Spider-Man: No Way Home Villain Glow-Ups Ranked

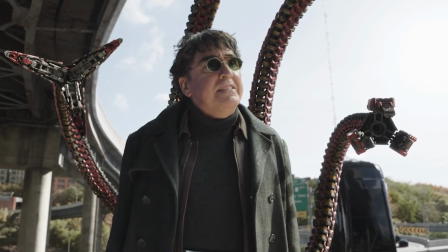[4:16]
And as a seasoned turtleneck wearer myself, I must say I really do approve of that.
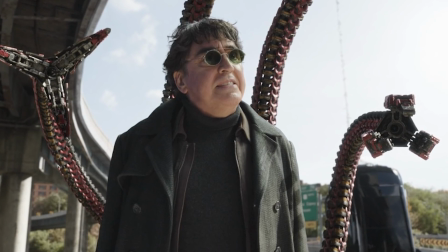[4:22]
This is a glow up in regards to the fact that it doesn't really eclipse the original design by any stretch, but it brings it up to date.
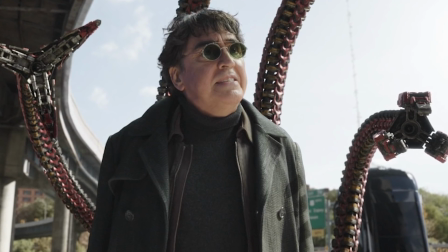[4:29]
And it's done in a way that doesn't throw out anything about Doc Ock's previous look.
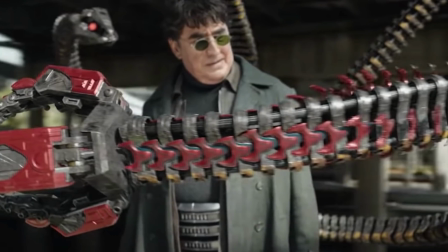[4:33]
Also, for a big chunk of this movie, Doc Ock is sporting red and gold tentacles because of where he's augmented the Iron Spider onto them.
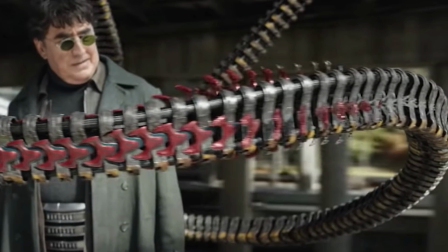[4:41]
And that's a neat little look as well.
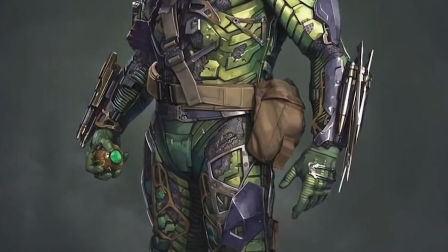[4:43]
In 2nd place for biggest glow up is Green Goblin, whose redesign is a little bit more radical than Doc Ock's was.
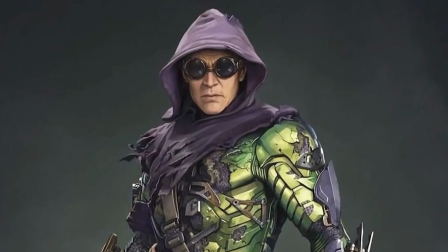[4:51]
So I think a lot of fans are of the opinion that while the Sam Raimi Spider-Man film really got Spider-Man's costume right,
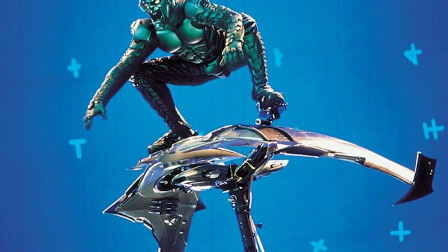[4:58]
the Green Goblin was more of a swing and a miss, who looked more like kind of a Power Ranger than the actual Green Goblin.
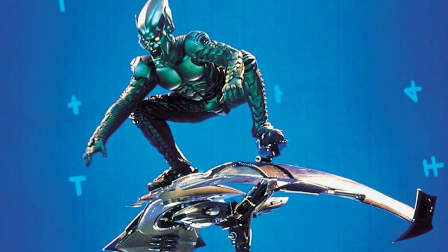[5:04]
I completely disagree with that sentiment.
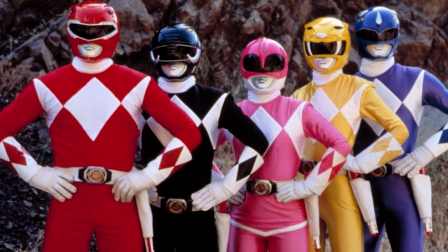[5:08]
Because, to my knowledge, I'm pretty sure Power Rangers wear spandex, but anyway, the armored look didn't do it for everyone.
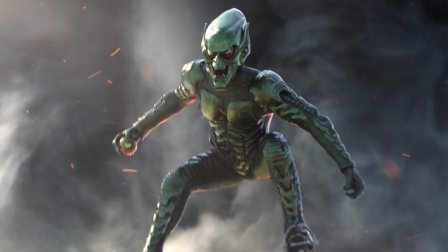[5:14]
And a lot of people really didn't like the mask and the fact that there was a little less purple on this one.
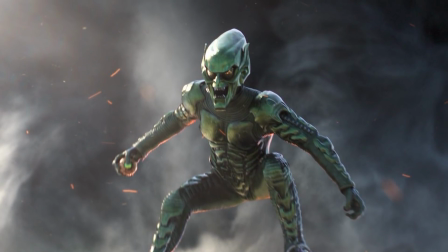[5:20]
Rather than sections of the suit being purple, they kind of gave it purple chameleon paint so you'd see purple shades in certain lights.
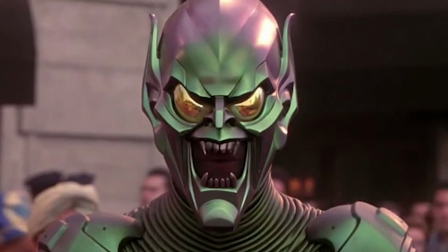[5:26]
And the mask was also kind of subject to mockery as well.
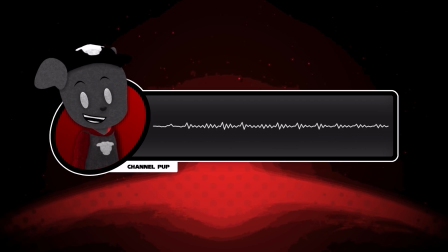[5:29]
Because why would Norman Osborn go rolling around in a military suit with an obviously very evil goblin-esque mask on?
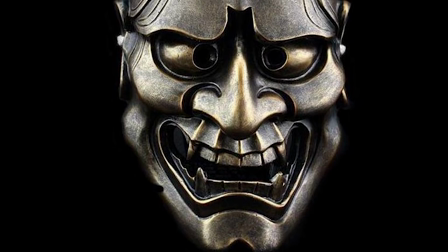[5:36]
Well, I'll tell you why, because Norman has a fascination with tribal warriors and kabuki masks are all around his penthouse,
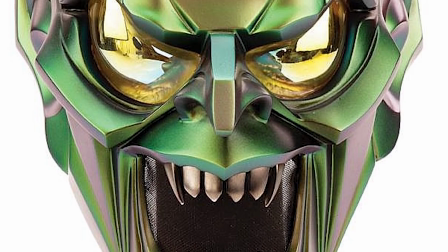[5:44]
so it makes perfect sense that he made his own kabuki mask, but okay. Alright, I guess that's detail not everybody appreciates.
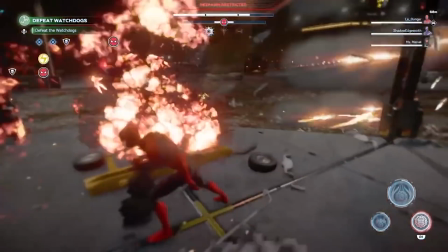[5:51]
So put it this way,
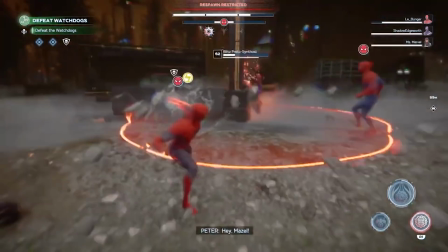[5:52]
I thought that the 2002 design was a really clever way to remake that classic Green Goblin look.
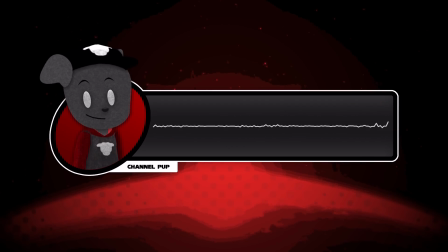[6:01]
How does the No Way Home suit stack up? Well, I feel like they found a way to appease the critics of the original 2002 look, while not really throwing out the overall aesthetic of it either.
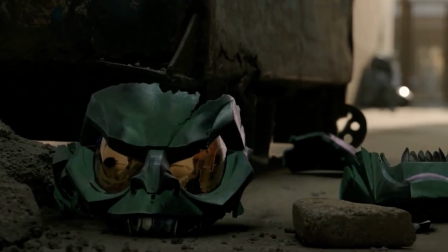[6:13]
So it is shown that Norman Osborn does destroy the Green Goblin helmet during one of his manic episodes,
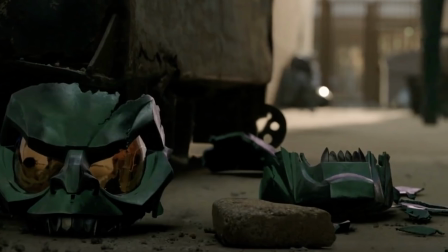[6:19]
and then tries to cover up his suit by wearing a purple hoodie and green pajamas.
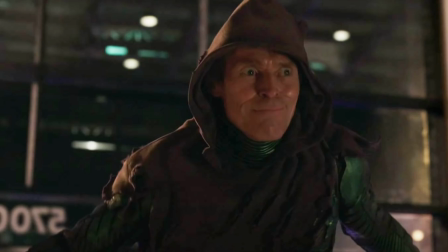[6:23]
This of course gets damaged in battle, leading to us getting our final Green Goblin design,
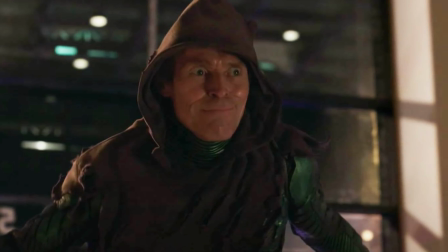[6:28]
which is basically a very damaged version of that 2002 suit, but with a shredded purple hoodie over it.
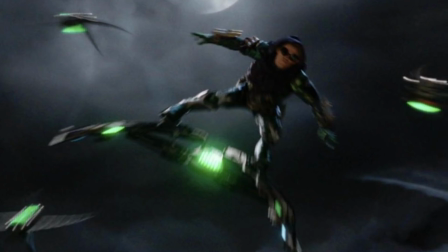[6:36]
And of course, he's no longer wearing his Green Goblin mask.
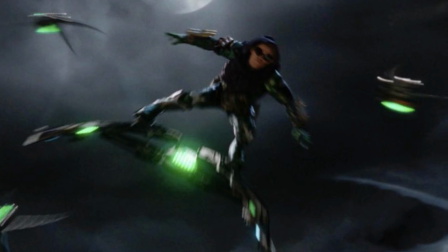[6:39]
Now, the removal of the mask is something I would be against were it not for the fact that Willem Dafoe's face is expressive enough and goblin-esque enough,
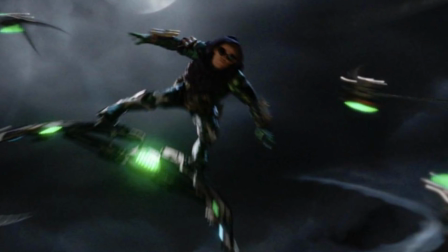[6:47]
sorry Willem Dafoe, to make this work, but I feel like almost any other actor, this wouldn't work.
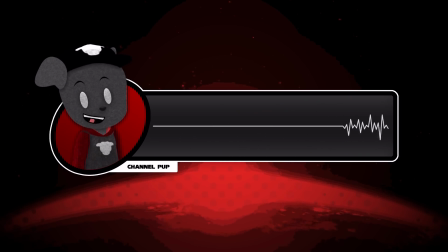[6:53]
He also wears goggles while he's flying, kind of giving you those big goblin-y eyes. And of course, as well as that, he's got his iconic Green Goblin satchel.
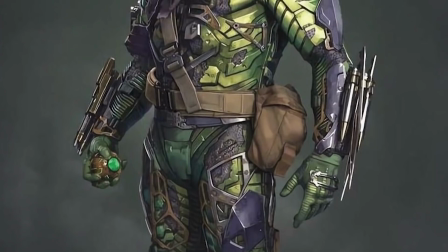[7:01]
So overall, this is definitely the more comic-accurate looking Green Goblin.
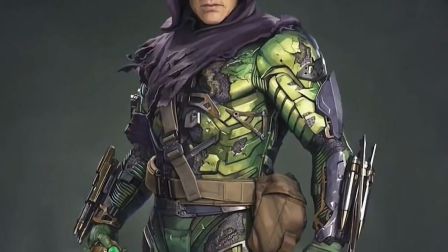[7:05]
If you've been really waiting for the Green Goblin to get that purple hood, you got it.
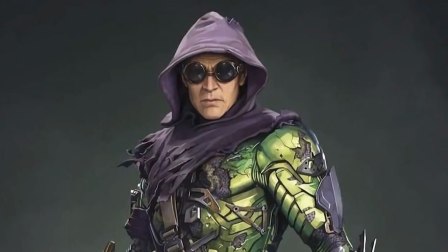[7:10]
It's finally done. Now, based on my own preference and bias, not gonna lie,
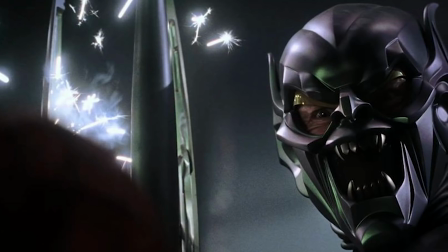[7:16]
I still really love the 2002 look the most.
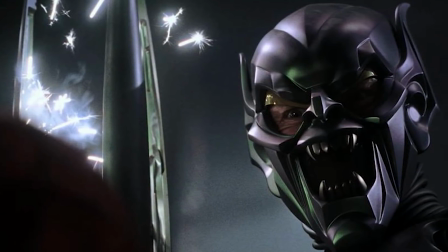[7:21]
Like, put it this way, if you said, hey, pup, what would you rather have on display in your room?
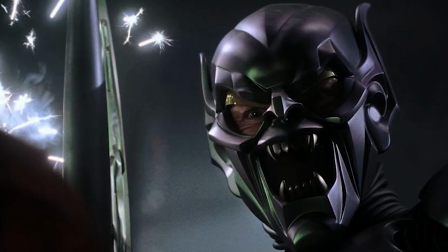[7:26]
The classic 2002 Green Goblin or the modern MCU Green Goblin? I'd probably go with the 2002, not gonna lie.
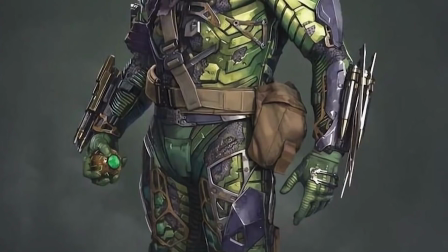[7:33]
But this is a glow up in the way that it is what was right for the film.
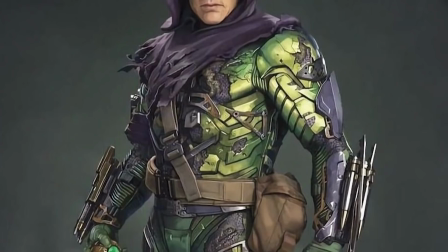[7:38]
The Green Goblin is a different kind of threat in this film to what he was in 2002,
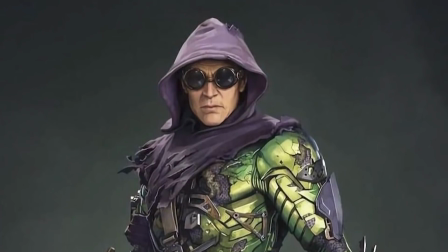[7:43]
and I think this design suits him for that role a lot better, as well as the fact that it does bring it up to date,
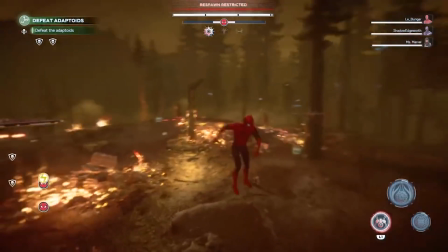[7:50]
and I can 100% see why they made the changes. And as far as changing that design goes, I think this was the best possible way of doing it.
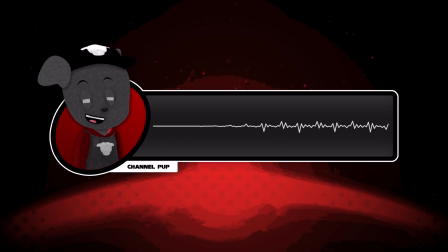[7:59]
I have a huge amount of sentimental attachment and bias towards the 2002 version,
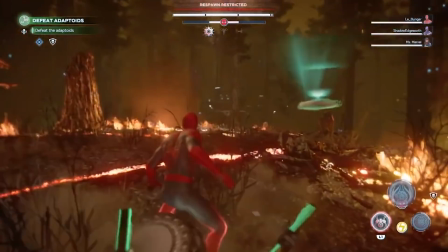[8:04]
but I will say this is much more the convincing design.
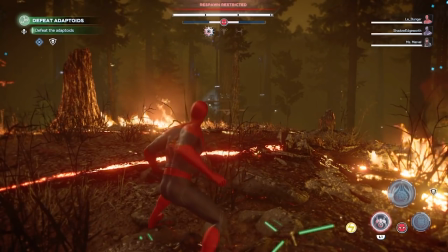[8:09]
It's more modern, it's more comic accurate, and it's more realistic, and that should be an improvement on every basis.
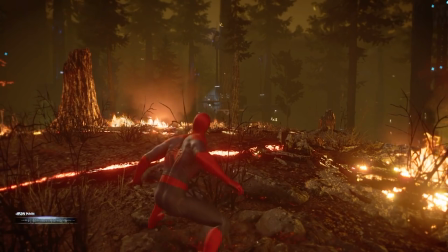[8:15]
So I think they did a fantastic job, and I think this is the perfect redesign for 2002's Green Goblin,
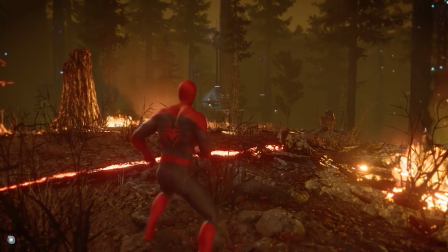[8:21]
and pretty much the perfect live-action Green Goblin look.